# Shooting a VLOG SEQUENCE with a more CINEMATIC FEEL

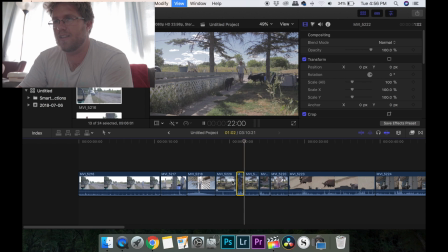496s
But what I can do is that, cut there, back to here.
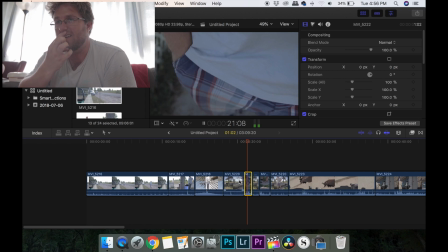500s
Oh, there's the drop. So now it looks a little bit more smooth. In the pocket, out, drop, pick it up.
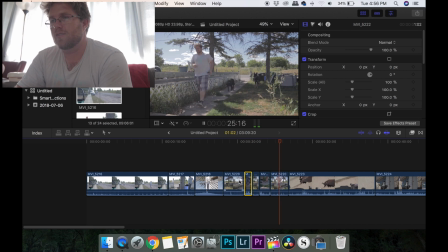507s
Cool.
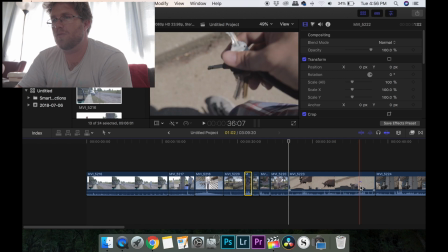509s
And then we go to this kind of like a little accoutrement type shot where I'm just fiddling with my keys, getting ready to throw them in the door.
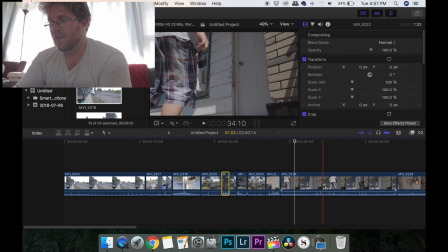518s
I didn't like that take, so I did it again. Because I wanted to see my hands.
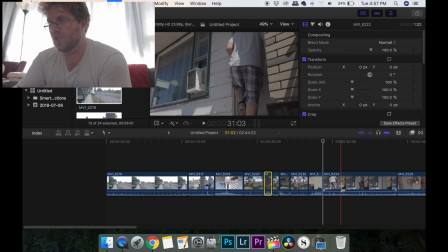526s
Good stuff.
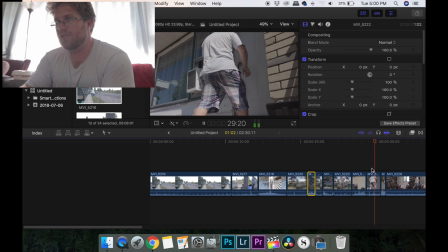536s
So now we have this little walk up the stairs, insert into the door, switch hands, and that's where I switch hands, so I'm going to cut there.
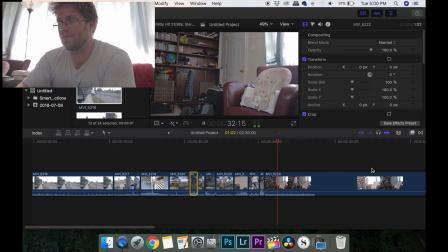543s
Boom. Now we go inside. So we look for where that...
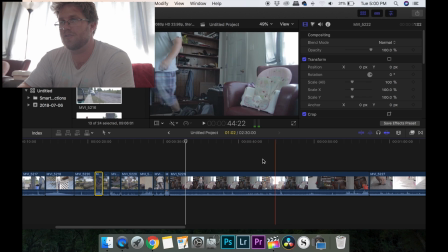552s
That's the only thing about working in a situation like that where there's a massive exposure change.
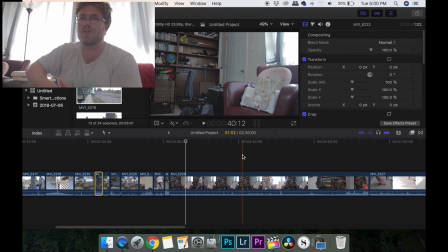557s
Like in a perfect world, if I was doing this on an actual shoot, I'd have a giant diffuser outside the door to drop the exposure of outside. A handful of stops, but just not doing that.
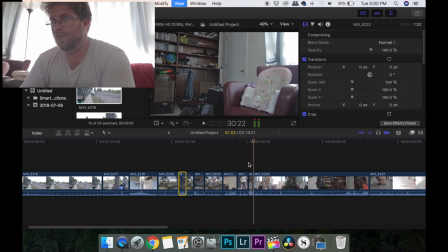573s
So, cut there, pop the door open, and you want to try and cut on the action here. So I was already pushing the door, so I almost want to start with it cracked because it feels more flowy, like so.
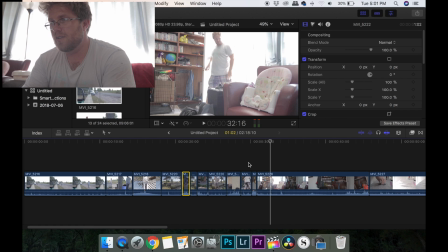589s
And there's where the key drop was, and then we go to a close-up of the key drop.
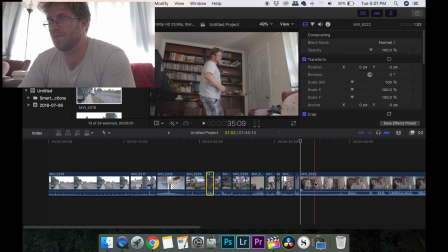593s
And then you'll see in this next little frame, I have my hand outstretched. Even though the keys have already been dropped, I had my hand outstretched to signify that I had just dropped the keys.
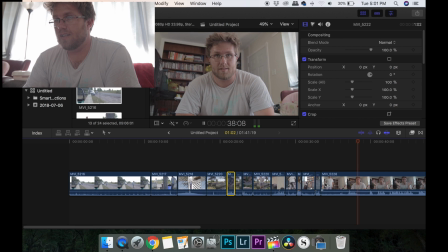607s
And that's what it might look like. That's the editing process.